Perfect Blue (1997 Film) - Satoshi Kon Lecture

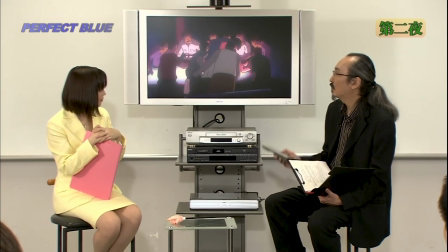(16:05)
アイドルとしての死を迎えるシーンであるとだからここでの衣装ストリップの衣装というのも
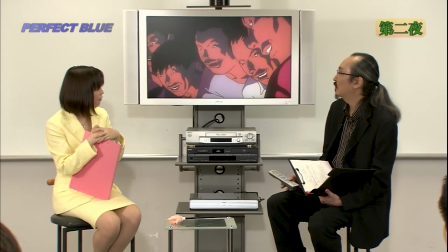(16:11)
なんとなくチャムの衣装を思わせるのもアイドルが殺されるんだよ死ぬんだよということを強調したくて
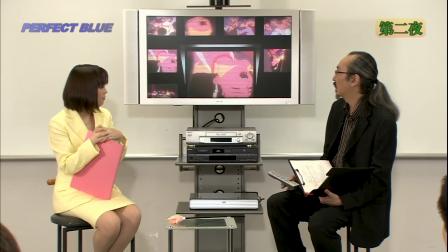(16:19)
ああいういやらしい衣装にしてみました考えたのは私です設定も書きましたねなんていやらしい衣装なんだって非難を受けましたけれどもエプロンですか?そうなんでしょうねきっとね
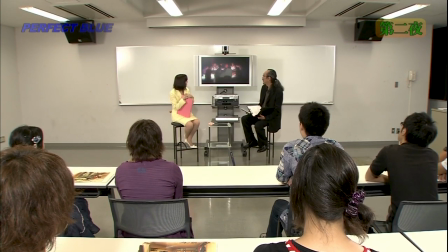(16:37)
これはひどいですよね本当に泣いてる本気の波で
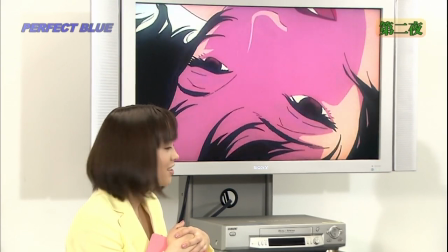(16:42)
演技じゃないんでしょうねこれですねちょっと待ってください
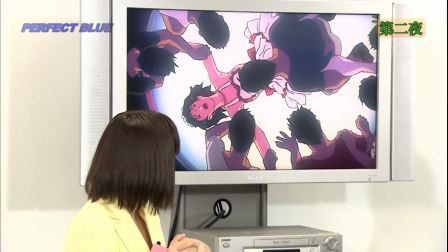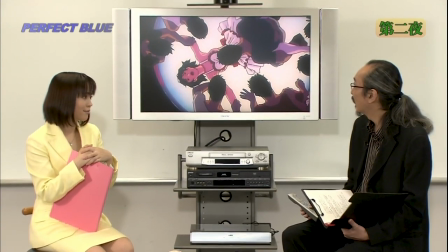(16:54)
ここで思いっきりそう
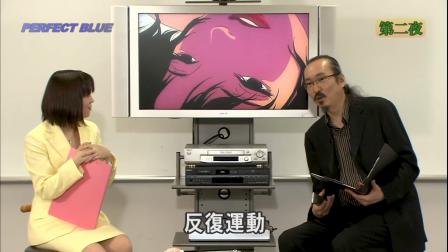(16:59)
いう反復運動をしておるんですけどあれが引っかかったカットの一つですね私エリンに行ったわけじゃないんですけどあのように同じカットの中で反復運動をしてはいけないと
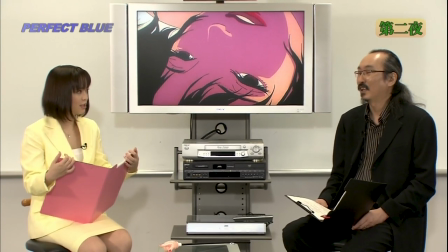(17:20)
反復運動がなければもしかしたら大丈夫だったかもしれないこれ本当に聞いた話なんですけど反復運動2回までならいいとかですね3回以上するとアウトだとかっていう2回はOKなんですね
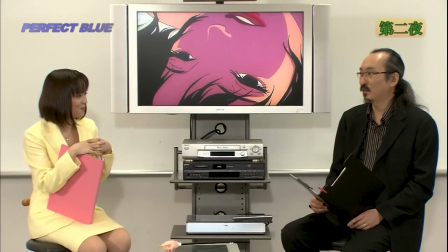(17:36)
なんですかね私もそれ冗談なのかと思ったんですけど要するにそういう明らかに行為を
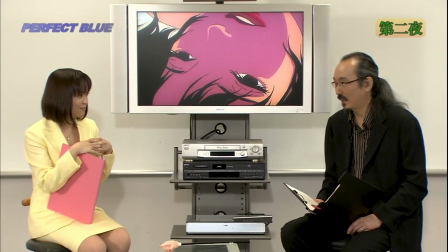(17:46)
反復運動によって書いてしまうとダメだと少なくとも1回ぐらいならいいらしいんですよねその1回じゃ短いそんなことはないでしょ非常に下世話なモチーフの多いパーフェクトブルーで15Rっていうのでもかなり優しいなと私は思ったんですよ成人へ指定されてもしょうがないかなと15歳以上だったら見ても大丈夫っていう高校生にこんなもの見せてどうするんですかねそういう意味では非常に真面目な映画であるというふうに捉えていただいたようで何箇所か確かに2箇所か3箇所直せば一般映画としてもよろしいというふうに言われたんですけれどそのうちの直さなくてはいけない1箇所が先ほどの俯瞰で反復運動をしているとちなみに反復運動を最終的に原画を直したのは私です
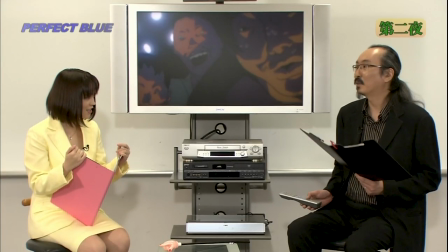(18:59)
私のせいなんですね1回までにしておけば2回までにしておけば
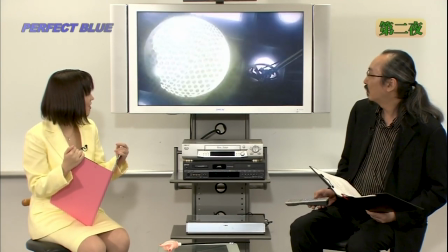(19:04)
そんな話だと思うここでもミマの意識が遠ざかっていくというのを
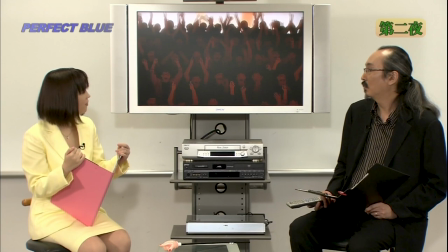(19:09)
短いカットと光でつないでこれが先ほどの主観への侵入路ですね
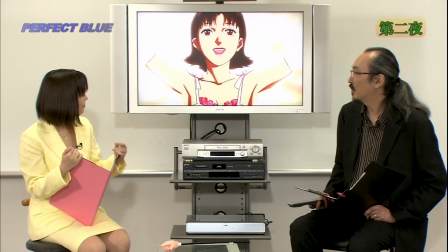(19:17)
だからこういうイメージカットが出てきてもいいと
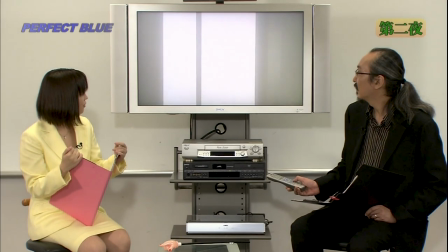(19:20)
光に包まれていた時代がスイッチオフされる
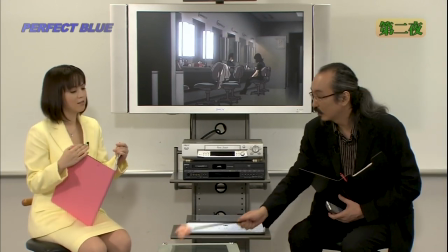(19:29)
メイク室さてこの時のミンマーの衣装
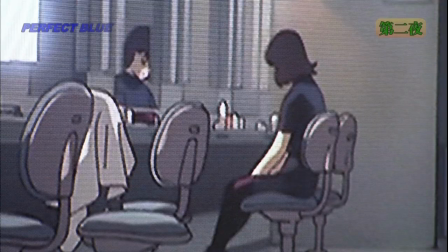(19:39)
黒っぽいですよねこれは模服じゃなきゃいけないですね
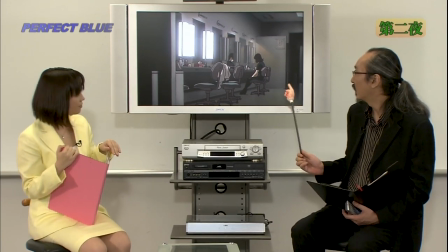(19:43)
アイドルの死っていうことをしかも冥福を祈るポーズ
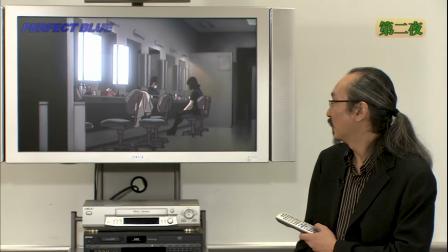(19:51)
痩せないかということをイメージしているというふうに自信を持って描いているとですねちょっとしか動かないシーンでもここはだからいいのだと今のところの鏡は特に関係はないですかねメイク室のあれ?